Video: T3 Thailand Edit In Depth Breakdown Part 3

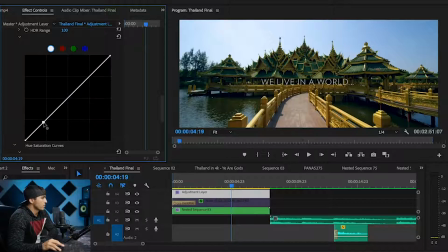484s
So I'll first start with my shadows, find a spot where I like those, and in this case I think I brought it up just a tad, and then I'll get my highlights where I like those, and I think I wanted to kind of reserve the color in the sky there, so we didn't go too high on that.
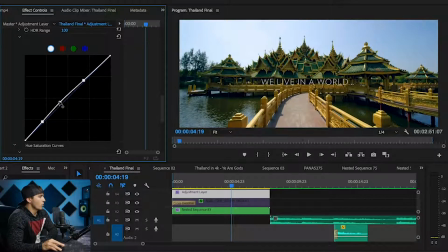499s
And then I found somewhere in the middle here. At this point I'm just watching the image and seeing what it does and seeing what I like, and on this part I liked it up a little bit, and then we go in between those two dots. And I see that sun really overexposes in the sky there.
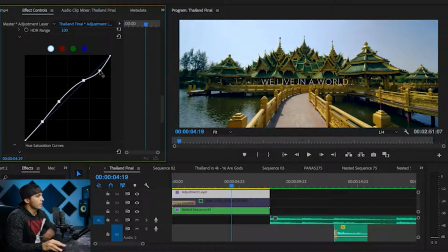517s
But if you bring it too low over here on the right, you start to see it lose some saturation in the sky. So do you want more saturation on the right there, or blow out the sky more on the left there? And so I kind of went in between those two, a little bit of blowout in the sky, but reserving those blues on the right there.
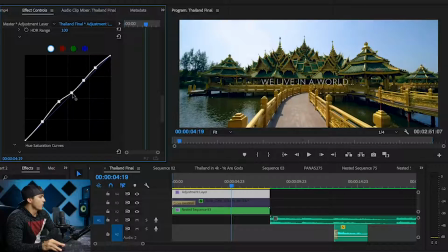533s
And then again, finding in between. Now on this one, I'm looking at the path there in the middle. I want to retain the detail in there without going too overboard. And so we'll go somewhere around right there. Same thing with this guy in the middle here. That's affecting my shadows.
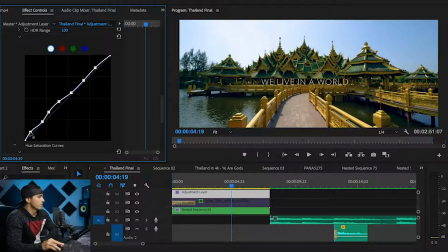548s
We'll bring that up just a tad, and then right here, our final step, and we'll just bring that up just a tad. So that wasn't originally what I had, but it's close to it. And you can see how that just kind of makes it pop a little bit more, brings out some of those shadows to give it more of that HDR feel. And again, this is completely personal preference.
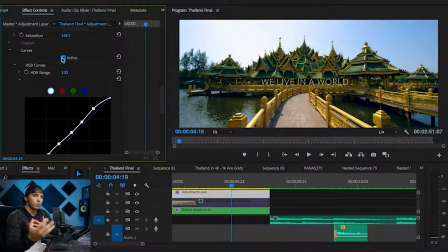565s
Every project that I color it different depending on the mood I want to go for, depending on the look I'm trying to achieve. Sometimes I like it more contrasty, and sometimes I like it, you know, less shadows and whatnot. So in this case, I want a little bit less shadows, show up more dynamic range. It just depends on the project, but that's kind of the process for color correcting this.
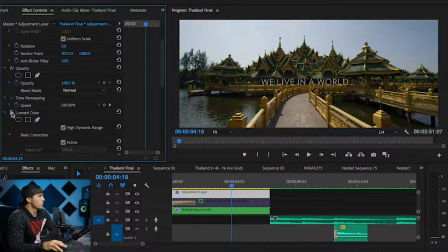584s
So again, here's your before and after of the Lumetri color. See how it really brought everything out just with those fine adjustments, mostly bringing up shadows,
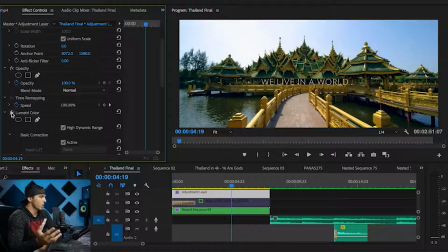593s
bringing in color, and adding some contrast and some pop with that RGB curve.
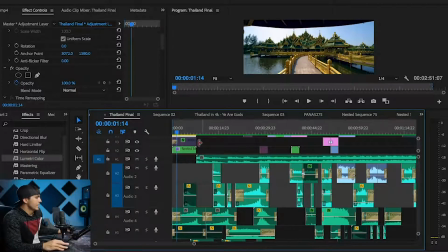598s
So there's our color correction on that first clip. And you'll notice that with this first clip, I didn't have the music, which is this first line here, come in until the second clip.
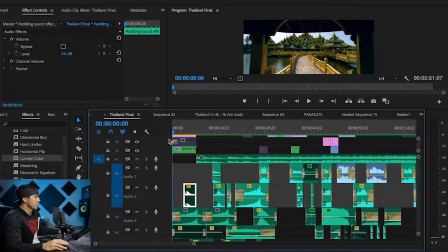606s
So this first clip, if you listen, is just sound design.
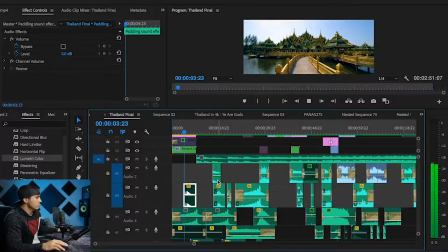And then you hear the music come in. So I'm going to show you how I kind of created that build up to the song in that first clip.
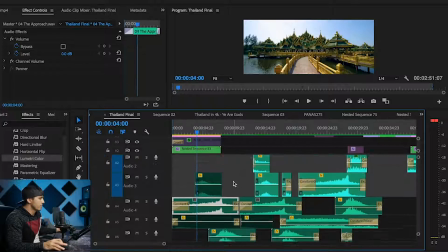624s
And we're going to listen to these one by one to see the different effects, different sound effects I used. Here's the first one.
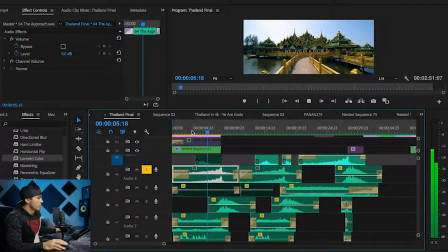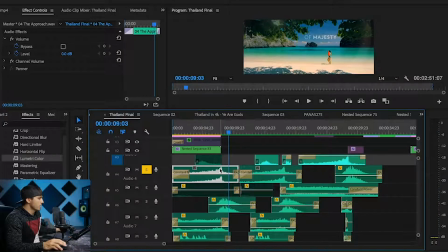635s
Ah, looks nice, sounds nice. So let me show you where that's at.
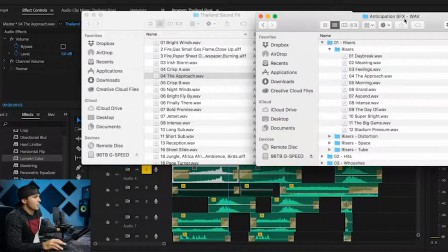638s
So that sound effect is called The Approach, and I bought that in a sound effects library called Anticipation Sound Effects, which is by Lens Distortion. I think it was like $100 for a bunch of risers like that you just heard, some hits, some whooshes.
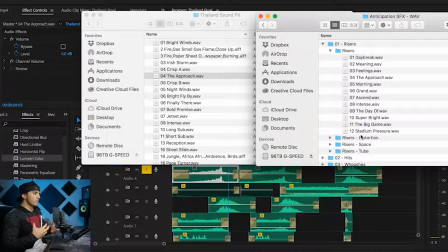652s
So I really like that sound effect pack, and I highly recommend buying a few sound effect packs that you like to help add some intensity to your edits.
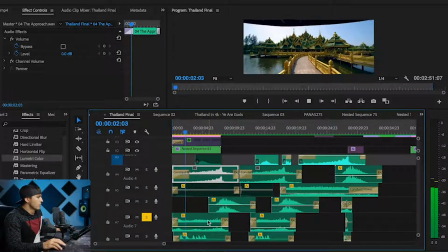660s
So that was the first riser that we put in there. The next sound we used was a little bit of ocean sound, so you can feel the water that you're seeing there.
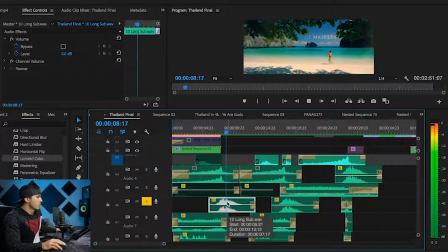669s
And then this right here, a little whoosh to kind of help transition those clips.
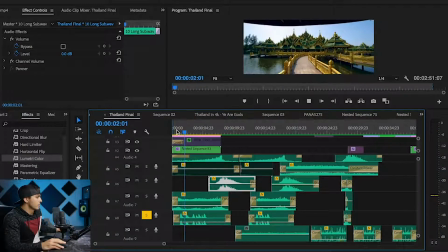677s
Next sound effect, some seagulls in the background.
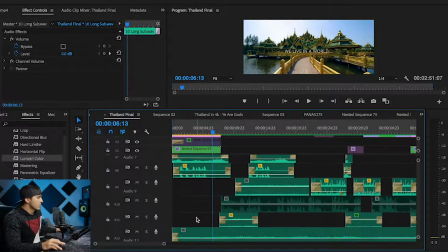681s
So again, we talk about layers, trying to get as many layers of sound as we can in there to really add to the ambience.
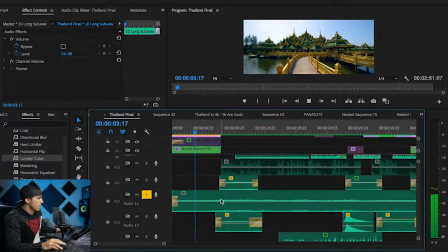688s
Again, this was from that sound effects pack I bought.
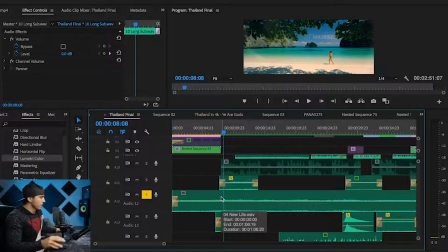693s
I don't even know what you'd call that little bell thing in the background, just kind of adding some suspense, and that's it.
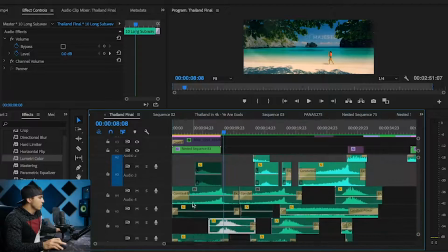699s
So about 4 deep on that one to give you what sounds like this.
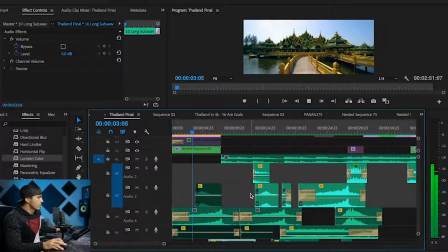706s
All together, all 4 sounds.
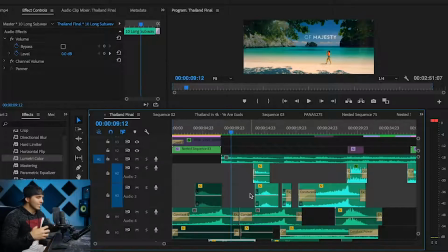713s
Help build you into the song and into that second clip. So you guys can see how powerful it is to be able to sound design, and that just comes with time. In the course, we have the sound effects library that you can get for free from Adobe that I highly recommend using a lot of those sound effects.